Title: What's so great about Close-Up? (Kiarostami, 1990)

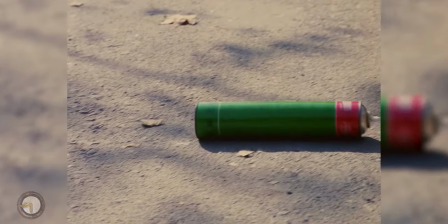(12:17)
Interestingly, that specific scene has parallels with other events in Kiarostami's filmographic career,
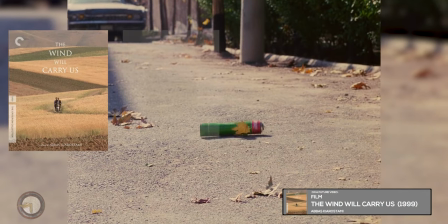(12:22)
such as the apple in The Wind Will Carry Us, the zigzag path in Where Is The Friends Home, the tire rolling down a highway in Solution,
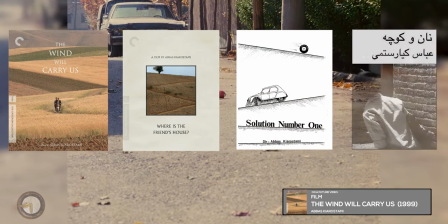(12:29)
and in Kiarostami's first cinematic creation, The Bread and Alley, where there's literally another can kicking scene.
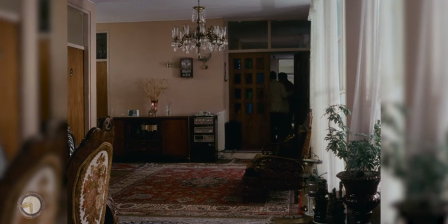(12:35)
Another aspect of similar nature is present in close-up, which is having the spectator unconventionally, albeit purposefully,
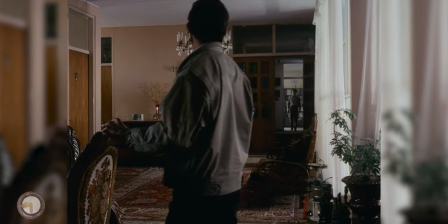(12:42)
removed from what would be the enticing action happening elsewhere, therefore carrying an occluded emotional undercurrent.
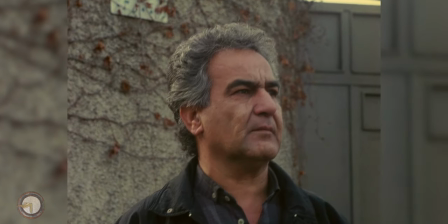(12:48)
Examples of such scenes can be traced to when the taxi driver is waiting for Farazmand and the guards to bring back Sabzian,
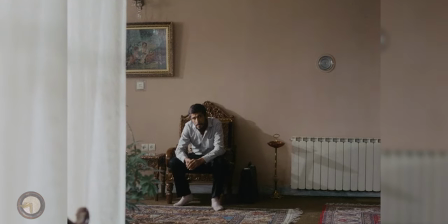(12:54)
or when Sabzian is waiting for the Abolfazla Hanha, the family patriarch, at his living room.
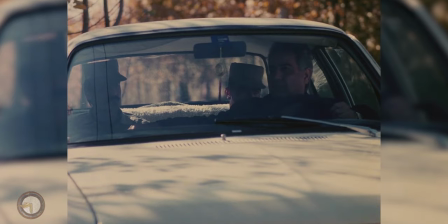(13:00)
There are also the familiar colloquial dialogues among secondary characters of seemingly unimportant and nature, but revealing sociocultural aspects of Iranian society, such as when the taxi driver engages in small talk with the two guards as they wait for Farazman to return from the Yahan Ha's home.
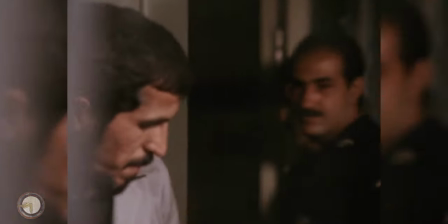(13:15)
The presence of a naive and lying figure as one of the main characters amid its narrative can be testified in plenty of Kiarostami's films,
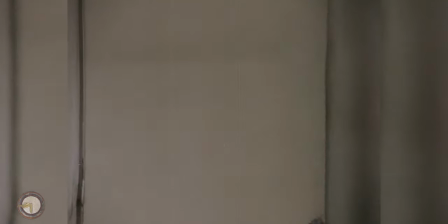(13:22)
with Lhosein Sabzian taking the familiar role in this specific film. One will also find moments in which the people's humanity shines brightly,
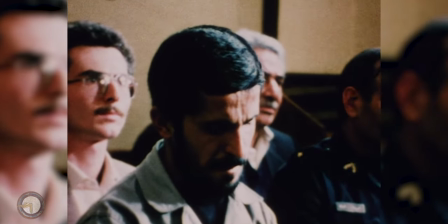(13:30)
exudes powerfully and unpretentiously, without resorting to melodramatic devices or sentimental cues,
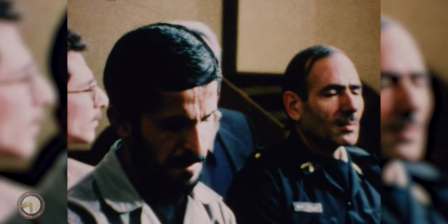(13:36)
a prime signature of Kiarasami's profound simplicity and humanism,
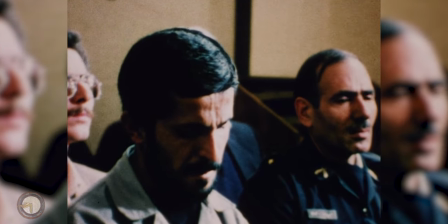(13:40)
and the major examples in close-up can definitely be pointed at the poignant scenes when Ahanjah's family have a final opportunity
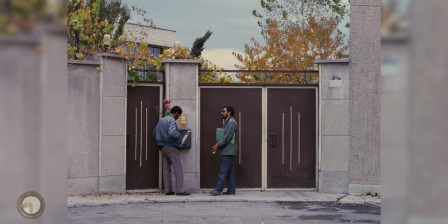(13:46)
to pardon Sabzian, and especially when Sabzian personally meets Mahmolbaf and re-encounters Abolfazil Ahanjah back in his home after the trial.
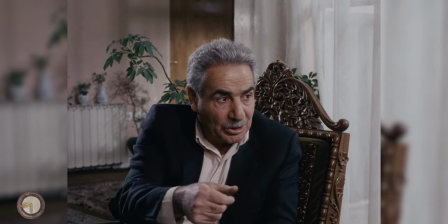(13:55)
Additionally, there is the already mentioned substantial and convincing dalliance with reality and fiction that plures the lines between both dimensions
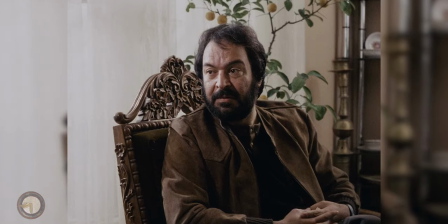(14:02)
depicted on screen and result in a cinematic experience that startles and envelops the spectator like few other artists were able to achieve.
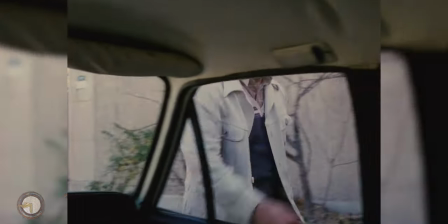(14:10)
Taking the audience for a ride and afterwards informing them of his trickery by subtle means was a major component of Kiarostami's approach to film,
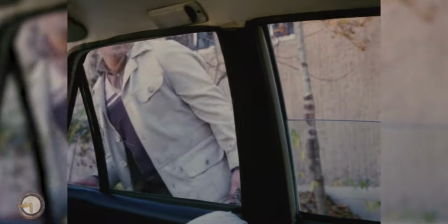(14:17)
markedly after Close Up in particular. His convincing highly naturalistic, even if artificial reproduction of apparently unscripted moments and scenes,
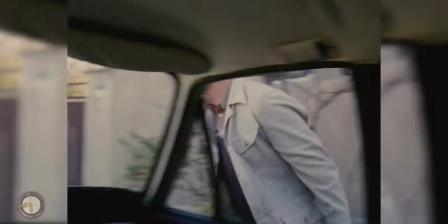(14:26)
could come across to many as a trait or mannerism of Iranian's film production scheme, but should in fact be taken more as a homage to it,
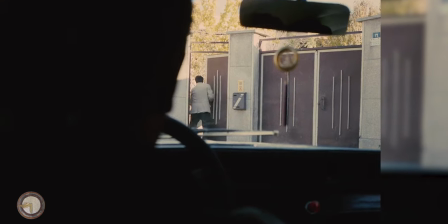(14:33)
given its carefully planned conception nevertheless allowing the spectator to gaze at it and find new ways of looking at film.
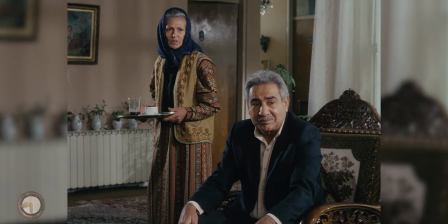(14:39)
The finishing touch, and an aspect that is present in every film creation by Kiarasami II,
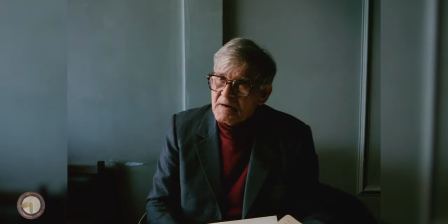(14:44)
is obviously its careful cinematographic delivery that confers to every frame outside the documentary footage in the courtroom, an entrancing softness and beauty,
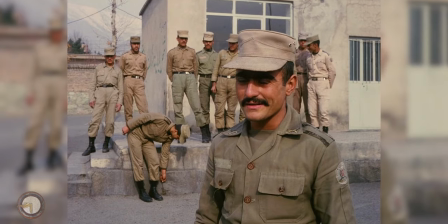(14:53)
whether it's the beguiling close-up portraits of its characters, the mid-shots enclosing the the gorgeous backdrops, or the formerly rigorous full shots,
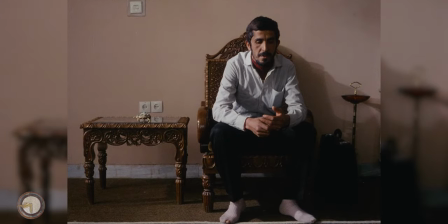(15:01)
all displaying a keen eye for composition and sensibility towards the light that tickles the surfaces of the objects and their space.
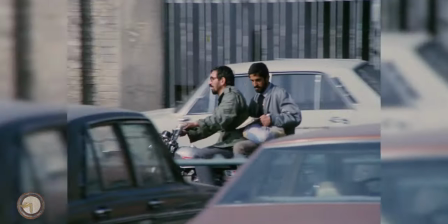(15:08)
On a side note, it will be interesting to note that although being, as usual, completely absent throughout the film,
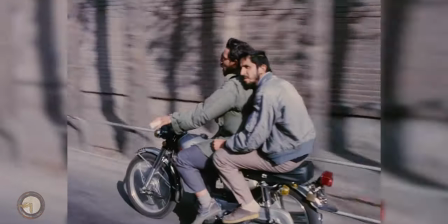(15:13)
music finally appears on the magisterial reunion scene where initially Sabzian and Mahmulbaf first meet and ride the bike,
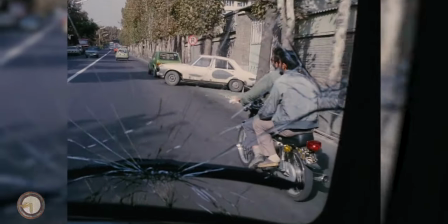(15:20)
to then meet the Han-Hah at the latter's home and makes an impact not just because of its restraint but precise temporal use and the beauty of the track itself,
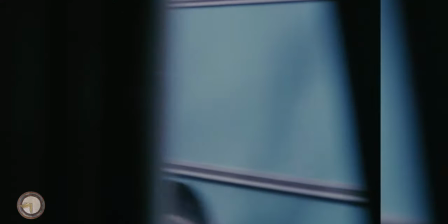(15:28)
but because the track was present in a previous film by Kiarostami called The Traveler,
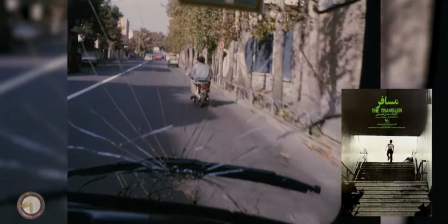(15:32)
thereby connecting Sabzian to the film which himself had praised earlier as one of the inspirations and artworks that have marked him,
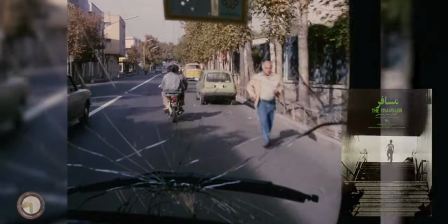(15:39)
shaped his soul and brought him to where he is today.
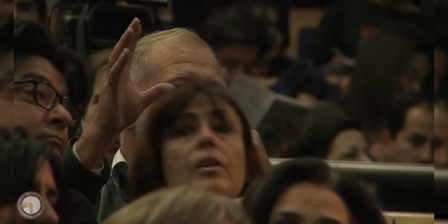(15:43)
Naturally, as the director, Kiarostami was often questioned about close-up in various interviews and events, so it might be enlightening to learn about how he felt towards it and engaged it from the point of view of the author. Kiarostami seemed to identify himself with the real people he directed in his film, at one point saying that, in Close-Up I find myself in the character of Sabzian and in the Ahanha family who are deceived, I'm like the character who lies and at the same time I'm similar to the family who's been lied to.